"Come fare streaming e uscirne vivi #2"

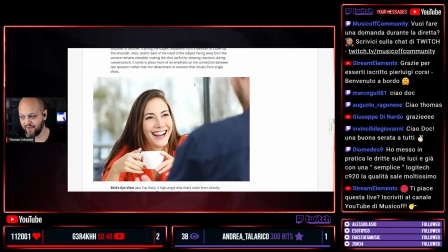[14:06]
Over the shoulder shot, questa è un'altra tecnica che si usa per le interviste, adesso ve la farò vedere in uno dei video di Music Off che vi ho selezionato.
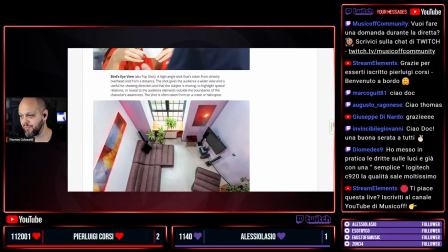[14:14]
Poi ci sta il bird's eye view, cioè dall'alto.
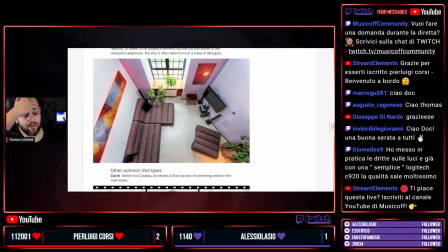[14:17]
Queste per esempio sono delle bellissime riprese che si possono fare quando fate i video e durante il... magari con una GoPro, capito? Scusate che intanto Giacomo Pasquali mi scrive che dice mi sta vedendo la diretta e c'è un leggero fuori sync.
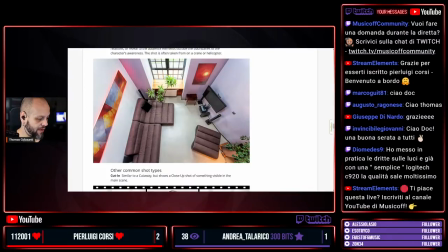[14:35]
Aspettate che già che ci siamo lo andiamo a correggere e poi vedremo come si fa questa cosa. Facciamo... sarà stato, dai, se mi ha detto leggermente sarà 50-60 millisecondi, adesso magari sarà meglio.
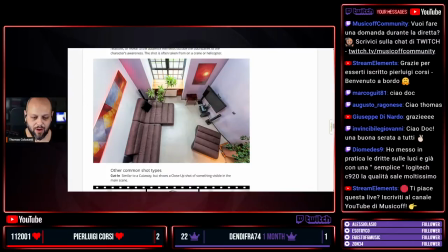[14:54]
Quindi queste sono un po' delle inquadrature. Adesso questa roba qua come la traduciamo in qualcosa di musicale? Perché ovviamente il problema vero è come quando uno va a lezione o si studia un metodo. Il problema è che passare da un esercizio a un mero, chiamiamolo mero, diciamo un esercizio, da un esercizio alla pratica, il problema è sempre che poi ci manca quello che in gergo si chiama il manico, cioè la capacità di trasformare quello che abbiamo visto, abbiamo imparato con occhio discreto, con occhio attento, in qualcosa che sia evidentemente efficace per quello che dobbiamo fare. Spirito 17, certo che Jack c'ha un occhio, manco io me ne ero accorto. Ah, grandissimo, Gianluca Ferro, già ho imparato un sacco. Gianluca, guarda, ho appena citato perché ho parlato del lavoro che abbiamo fatto sul setup della tua Logitech C920, passando da automatico a manuale. Ok, andiamo a vederci il primissimo video. Allora, questo è un video che abbiamo girato in esterna, eravamo in un negozio qui a Roma. E sostanzialmente questo video ha tre camere. Uno inquadra in primo piano il musicista, un altro inquadra lo speaker, che probabilmente tanti di voi conoscono. Aspettate che la condivido questa. E inquadra lo speaker e un'altra fa un close up,
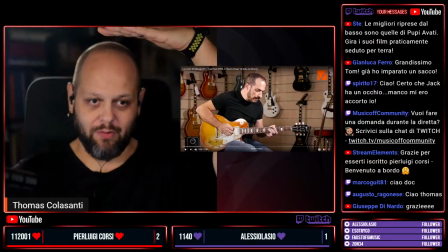[16:20]
cioè un close shot, quello che vi ho fatto vedere prima, cioè quello shot che fa il taglio così,
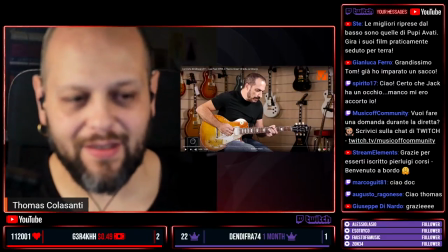[16:27]
per dare un cambio di passo durante questa intervista, queste riprese. Vediamo se la telecamera si mette a fuoco.
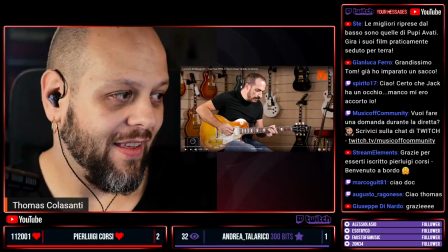[16:33]
Yes, perfetto. Le migliori riprese dal basso sono quelle di Pupi Avati.
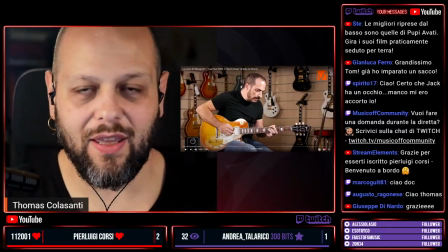[16:38]
Gira i suoi film praticamente seduto a terra. È vero, lui fa un sacco di low shot, proprio tantissimi.
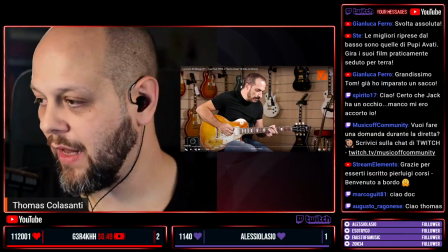[16:43]
Allora, guardate qua. Qui, per esempio, sta suonando. Lui è Moreno Viglione, un chitarrista di Roma, bravissimo.
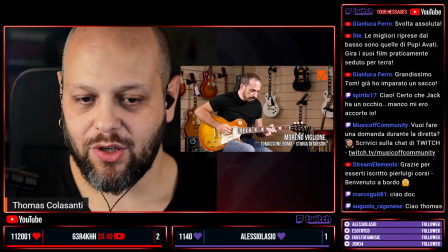[16:50]
Vedete l'inquadratura come è composta? C'è tutta una serie di cose da tenere in considerazione.
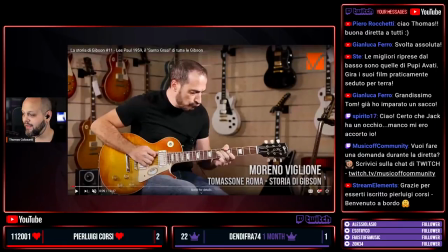[16:57]
Adesso ve la faccio vedere un po' più grande. Allora, lui prima di tutto è rivolto per ovvie ragioni perché la chitarra è più larga di noi fisicamente. Allora bisogna posizionare l'immagine, non, cioè la testa per esempio o il corpo, non proprio al centro.
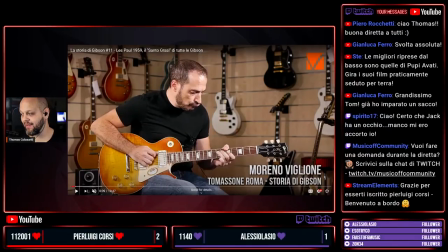[17:13]
Altrimenti ci troveremo che a destra, diciamo alla destra di quello che state vedendo, la paletta sarà molto vicina a questo bordo, quindi purtroppo al bordo di destra.
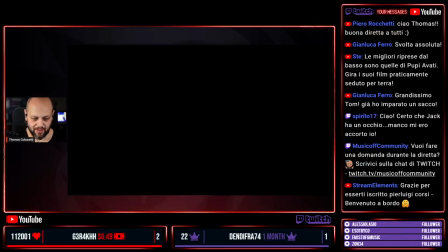[17:24]
Ah, se faccio così non si vede. Aspetta che la giriamo in un altro modo, aspettate.
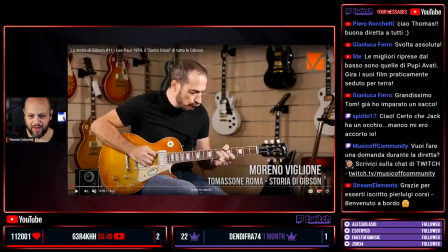[17:30]
Abbiate fede. Ok, adesso il mouse si vede. Vediamo un po'. Ciao Piero Rocchetti, buonasera. Dicevo, se mettiamo Moreno al centro, il problema è che la paletta della chitarra verrà molto molto vicina a questo bordo.
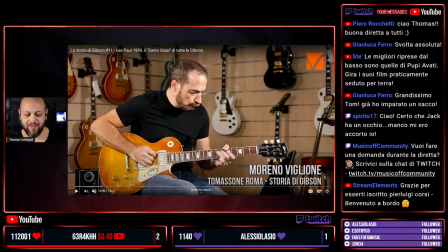[17:47]
Quindi purtroppo sbilancerà l'immagine da una parte. Quindi l'idea è di mettere più o meno alla stessa distanza dai bordi l'attaccatura della cinghia della Les Paul che sta qui e la paletta della Les Paul. Questo significa posizionare un po' più da una parte,
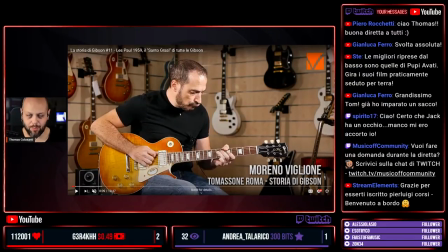[18:04]
nel caso dei chitarristi che suonano normale, cioè quindi non sono mancini, sono destri, dobbiamo spostarli guardando l'inquadratura un po' a sinistra.
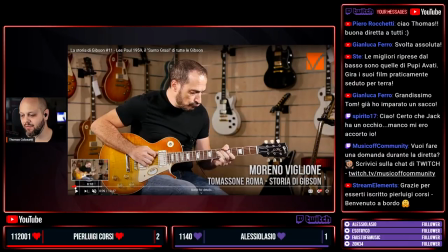[18:13]
Questa cosa, vedete, crea un'immagine assolutamente bilanciata.
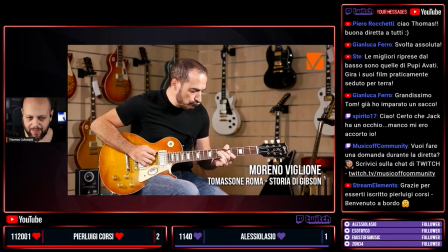[18:18]
Cioè lui è al centro, poi adesso c'è il gomito che sfalza un po' l'immagine e lui è piegato un po' in avanti, però l'immagine è assolutamente bilanciata. Adesso vediamo anche questa cosa dell'altezza da sopra e ci organizziamo pure questa parte qua. Lui che sta facendo qua? Sta suonando.
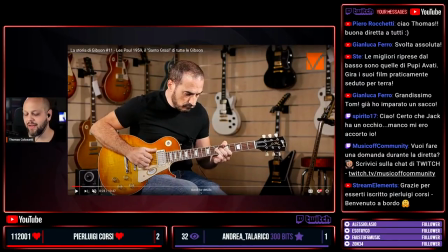[18:35]
Quindi immaginate che questa qui è una potenziale inquadratura che potete avere dentro casa pure, non ci sono grandi problemi. Scusa Thomas, forse anticipo, ma in questo caso avete impostato l'autofocus o manuale su un punto preciso. Allora, quando faccio le riprese in esterna, tipo queste,
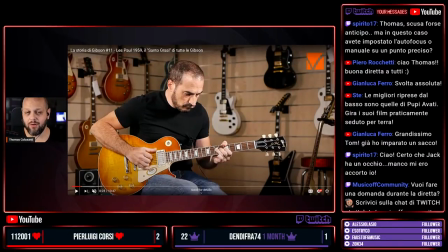[18:53]
il fuoco è sempre manuale, non si gira mai in autofocus a meno che non ci sia un motivo. Io, per esempio, stasera qui sono in autofocus perché vedrete anche dopo mi devo girare, devo prendere un'altra macchina, quindi ho bisogno che il fuoco mi segua un po' più tranquillamente, anche perché uso una focale molto corta,
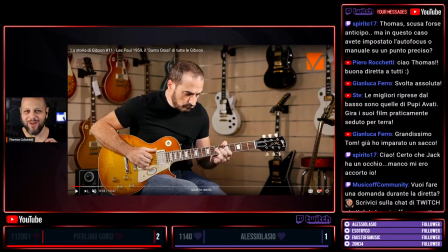[19:12]
una F1.4. È un vetrone, come lo chiama Spirito 17. Quindi se io mi allontano un po' troppo, mi avvicino un po' troppo, vado fuori fuoco e non viene compensato. Dicevo, questa può essere tranquillamente un'inquadratura che ci avete a casa vostra.
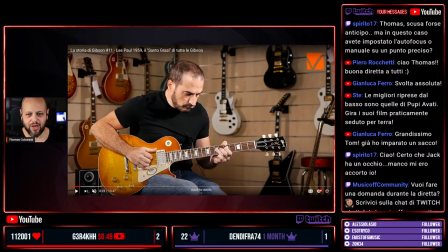[19:27]
E questa è già giusta, tra virgolette, già buona da usare. Come vedete, questo sfondo, qui eravamo in questo negozio che c'erano tante chitarre appese, è un po' fuori fuoco, c'è un effetto bokeh non spintissimo perché volevo che si vedesse che c'erano delle chitarre, ma non perfettamente a fuoco.
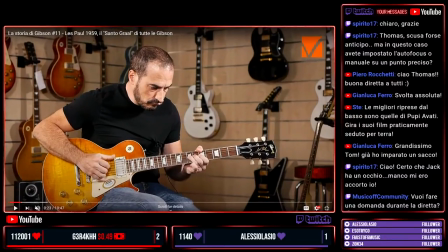[19:46]
Aspetta, ve lo faccio vedere anche un po' più grande, vedete? È un po' fuori fuoco le chitarre, cioè si capisce che chitarre sono, ma non si legge per esempio la scritta del marchio, per esempio.
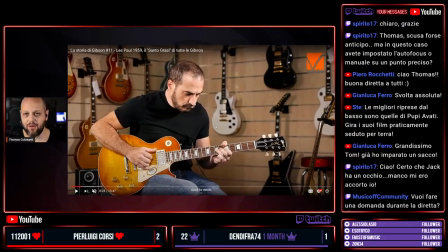[19:57]
Questo qua si fa, come vi dicevo l'altra volta, cambiando la F, cioè la profondità di campo dedicata a quella specifica lente.
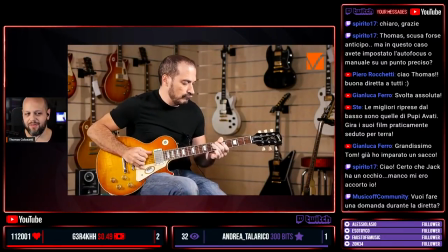[20:07]
Vado un attimo avanti, vi faccio vedere solo sto pezzettino e poi vi voglio far vedere una chicca che ho ritrovato oggi, veramente bellissima. Quindi lui suona, suona, suona. Adesso non lo state manco sentendo, però immaginate voi là dentro, a camera vostra, fa questa cosa, no?
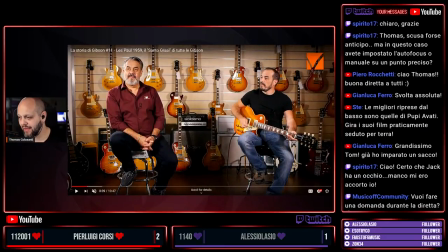[20:23]
Adesso guardate, questo qui è uno shot dove ci stanno due persone, quindi l'ho preso perché può simulare molto bene il fatto che ci sia un cantante e un chitarrista. Magari ci avete un video.
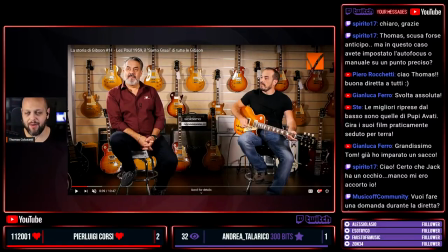[20:36]
La vostra moglie, il vostro amico che suona con voi, la vostra amica, sorella, fratello, quello che sia, suonate e cantate, magari due chitarre. Allora, vedete, uno e l'altro non stanno appiccicati, non stanno su piani diversi.
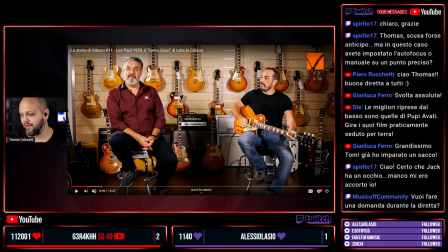[20:50]
Ci abbiamo uno sfondo che è abbastanza a fuoco, l'effetto bokeh è cortissimo, però loro stanno stranamente in queste due linee. Vedete, uno sta qua e un altro sta qua. Queste due linee, come scoprirete tra poco, che ve lo farò vedere, questa è la regola dei terzi, si chiama questa qui,
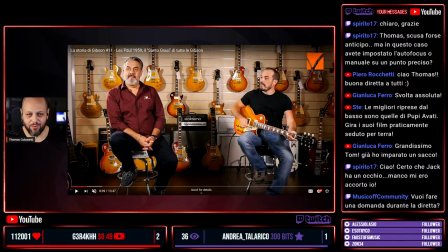[21:07]
che è semplicissima da capire perché sono quelle righe che compaiono quando accendete anche la telecamera, la fotocamera dell'iPhone, una cosa del genere. Cioè è molto semplice da capire, però dà uno stato di tranquillità,
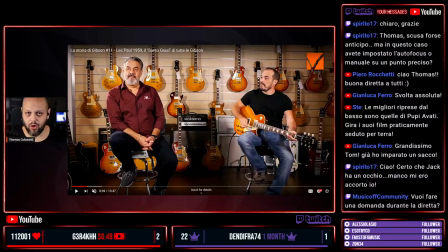[21:25]
genera uno stato di sicurezza nell'occhio perché sono delle linee guida che conosciamo molto bene. Quindi che succede? Questo video un po' va avanti, aspettate, lo passo avanti, vedete c'è questa inquadratura mentre lui parla,
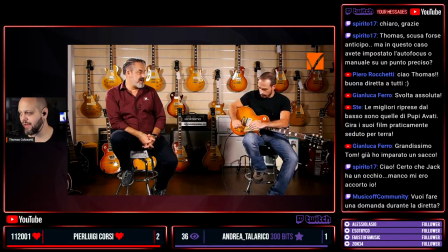[21:38]
lo lasciamo lì anche Moreno che conferma, parla, dice alcune cose anche lui. Poi per cambiare il ritmo ho pensato di inserire un'altra camera
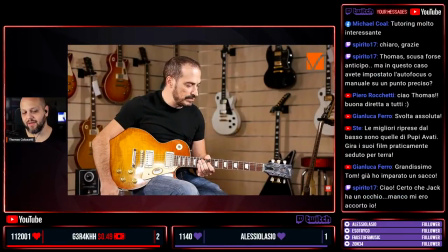[21:48]
che facesse questo close shot anche sullo speaker. In questo caso vedete ogni tanto passo su Moreno, ovviamente qui sta continuando a parlare, serve per dare un po' di movimento al video.
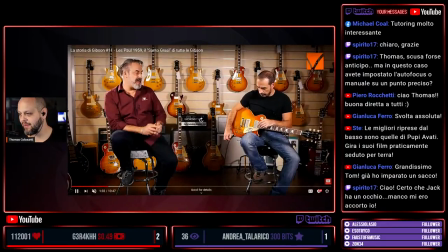[22:01]
Questa cosa, se ci avete più di una telecamera, si fa tranquillamente. Vediamo se la riesco a ribeccare senza farvi perdere troppo tempo.
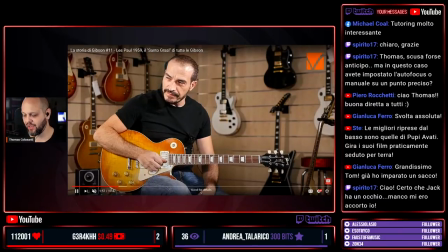[22:10]
Ancora, ancora. Vedi, lui continua a rispondere, si gira verso di lui, la posizione è rimasta la stessa.
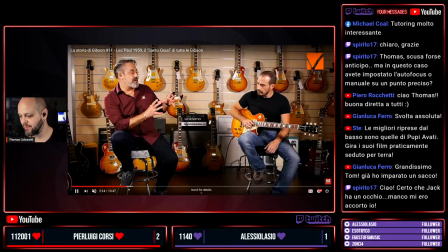[22:15]
Dai, santa pazienza, dove sta sto coso? Aspetta, ando un po' avanti. Eccolo.